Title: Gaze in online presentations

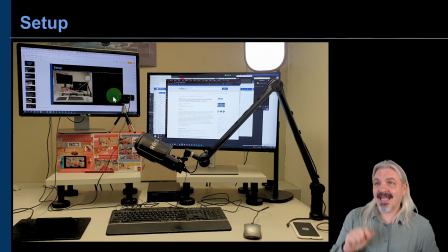As you can see, I have over here a camera that is set up in front of a raised screen. The reason I use the raised screen is to keep my eye line that I'm looking directly at you.
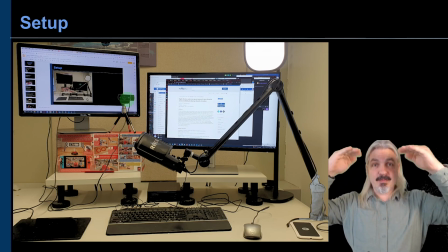I'm not looking down from above or up from below.
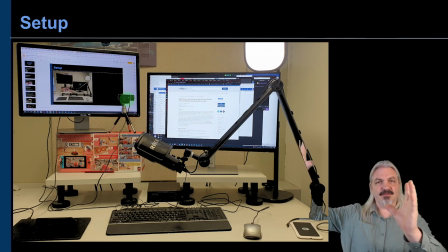I have it at my eye height, which places my screen up and above where it would normally be for ergonomic comfort, right? And I have a Rode microphone just here, which, I can bring up and see.
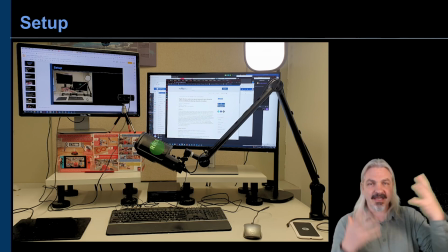You see, there it is. And I have my light to give me a reasonable lighting environment.
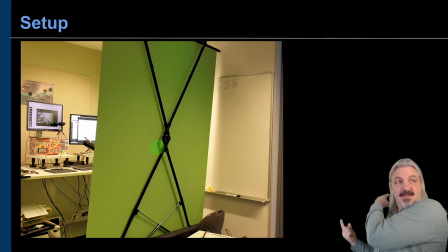Now, I also have behind me, this thing behind me is a portable green screen.
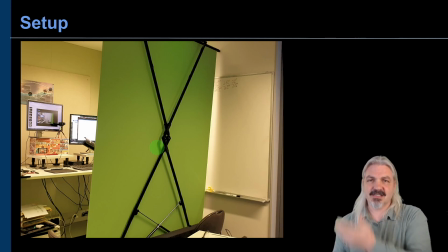So I use this, I take it to lectures, I can move it around my office. I have it up on chairs that you can kind of see there to get it high enough to cover me. But
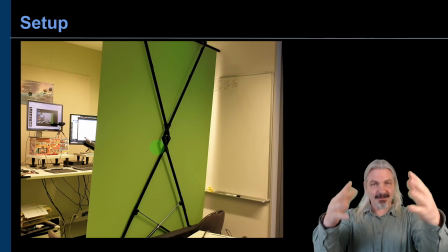that allows me to use OBS to cut out my background and place myself in the right position on screen.
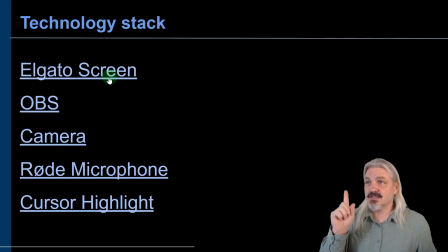Now, the technology I use is an Elgato green screen. I use OBS for the placing myself and doing green screen cutout. I have a Logitech HD 1080p camera, perfectly common camera.
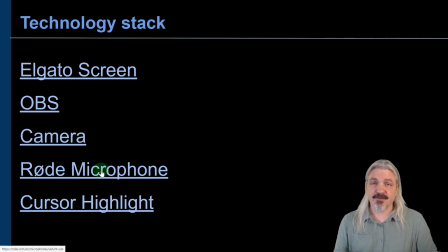I use this Rode condensing microphone, USB-NT, which is great. And I use the cursor highlighting you can see here just to increase the ability for people to see where I am, particularly if I stop and the mouse pointer disappears and I need to have the where was the mouse.
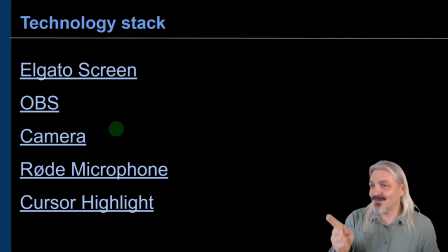But I also can look at the mouse and look around and go, look, I'm looking at the Rode microphone. And you should be able to see that my eyes are pointing in that direction.
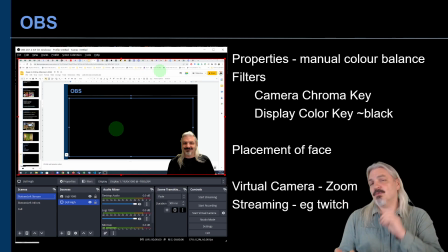So in the terms of properties, when you're using the green screen, you've got to turn off the manual color balance. It's really critical to do that to get the green screen working well. You're using chroma keys. I also use the black coloration on the back of the screen to place myself
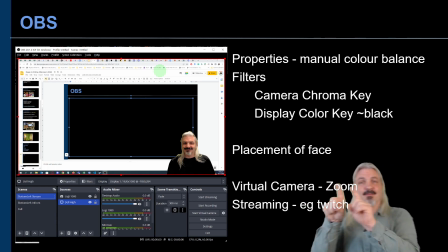behind the text, but in front of the black of my presentation.
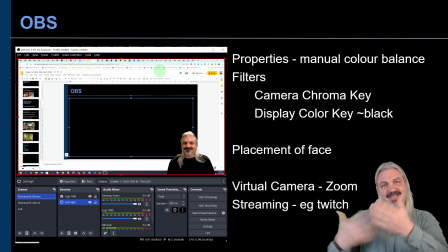Right? So this is a way of cutting myself in between my presentation. So I'm not just kind of overlaying, but I'm kind of part of that presentation. I also use a virtual camera in OBS to stream out to Zoom and to stream to Twitch
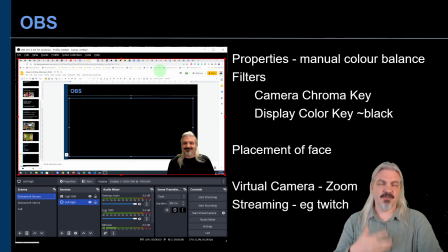and Discord at the same time when I'm doing 3 or 4 different streams to make sure that I'm getting to the students in whichever way they need me to. Okay, so this is an example of my OBS setup for this lecture.
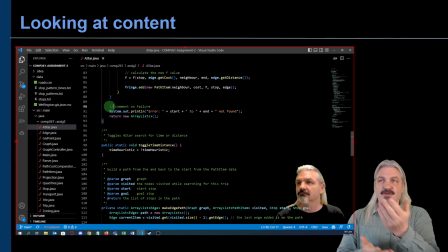Here you can see this is me in front of the coding that I'm doing. And by looking at my eyes, you can see where I'm looking, right? You can see where that avatar is looking. They're looking up at that comment up there. And so there's this ray that you can see.
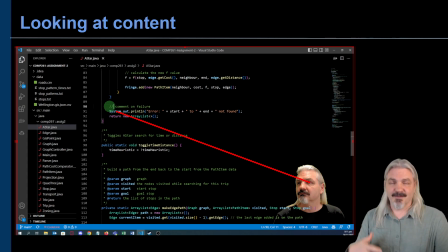That's really important in focusing the student's attention on the content that I am talking about. When I'm talking to you, I look at you. When I'm saying, okay, so we're going to talk about the sort of commenting on failure where there's a system printout,
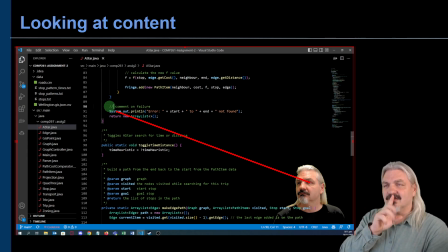and so I'm going to have an error message, and so that we are looking at the same place.
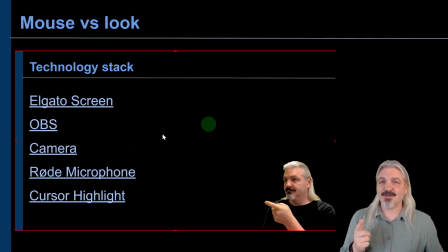So here I can use my mouse to look at things, but also I can physically point and look, and because I've moved my mouse and made my camera to be where my eyes are, when I look directly across, you see me look across. When I look directly up, you see me look up.
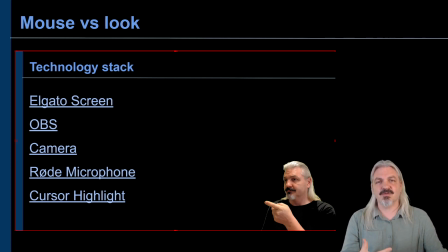I don't have to do additional work to try and rearrange that.
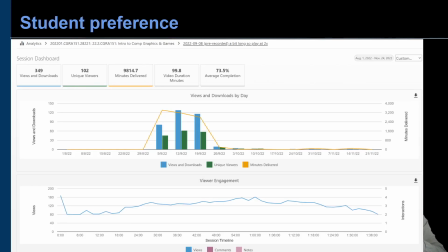Now, from some data now you can see me, I'm completely behind the white of the slide, but that's okay because you can hear me for a bit.